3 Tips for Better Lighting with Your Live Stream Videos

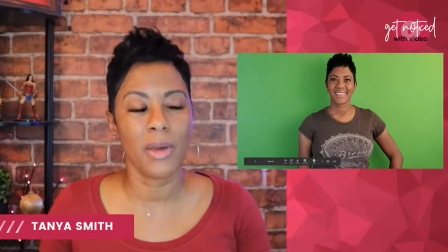1449s
And you can see some shadows right here because I don't have both of my soft boxes on, but I usually will have one in one corner and one on the other corner kind of pointing at an angle to my face. That way, when I use the green screen chroma key,
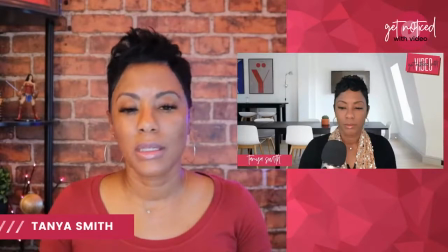1468s
it instantly takes away all that green. I'm using it in this image here. it instantly takes away all that green and so it looks
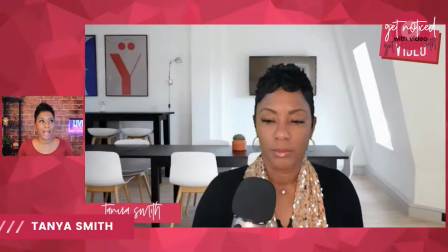1476s
like I'm in the background like I'm a part of this scene you can't see the difference right it's because of the lighting that I'm using so right here I'm actually using soft boxes one on each corner diagonally okay pointing at me
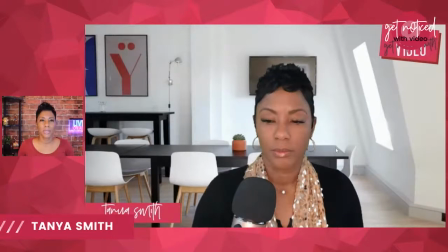1497s
so if you're going to use a green screen then definitely you want to be thinking about and And I'm going to catch, I'm sure there's some questions and comments in here. So I'm going to check that out. Yay, Stacey checked in. She's sneaking in. I know this is not her night, but yes.
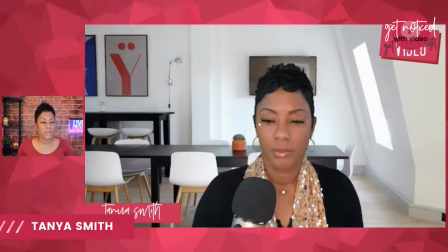1516s
And so Misty's using a ring light. Let's talk a little bit about ring light. So here I'm using a softbox. Okay. I think I had another one. Let me try to go back where I'm using my,
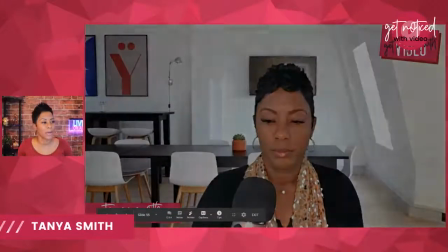1529s
no, that's a softbox, but on the wrong type of background let's see
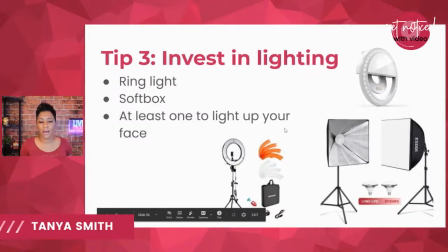1536s
I think I have one more picture to show you and I'll get to that in a second but here's the point I wanted to make with the ring light so the ring light is what you see right here at the bottom and this is the exact
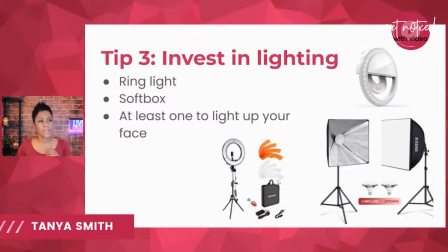1550s
ring light excuse me that I'm using right now it's on a stand
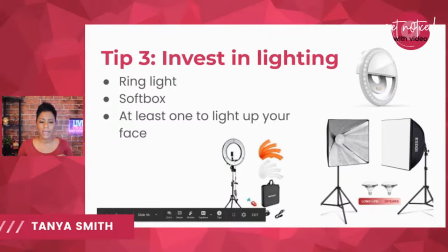1556s
it's on a tall stand it can dim or I can brighten it it has these filters so you see the orange and the white filters and what I will typically do I've experimented with this again because I'm looking at my background and kind of trying to make sure that it's complementing I don't want it to drown me out but I also don't want it to look like you saw with the really really extra bright lighting where it just looked like the wall was plasticky. I wanted it to look like a natural good blend, right, for the visual. So what I've done is I've actually experimented and I took the orange, two of the orange filters and put those on the bottom of my ring light. And then I put two of the natural white filters on the top of my ring light. So if you have a ring light and Misty does have one. That's something you can think about if you've got those filters is to play around with those. When I was on a white wall and I had a whole different setup and I was using my green screen more often, then I would use my white and white. So I would use the white on top and the white on the bottom. But now that I wanted to create more of a subtle look that would complement the brown and the pinks that I use. I have white on top with yellow or orange on the bottom. Okay. And it turns out, I mean, if you, if you like the quality of what you're seeing in my video right now, just type in yes, or type in fire, like an emoji with fire, because I'm curious if you think that the way that my video looks right now is visually appealing, that's the goal the goal is for it to look like it all fits together so for you you've got to experiment with your own lighting with the room where you're sitting with windows or no windows and start experimenting and playing around with what you have to see if you need to invest further or upgrade further let me tell you some really quick so LaShawn has a regular thank you ma'am LaShawn has a ring light.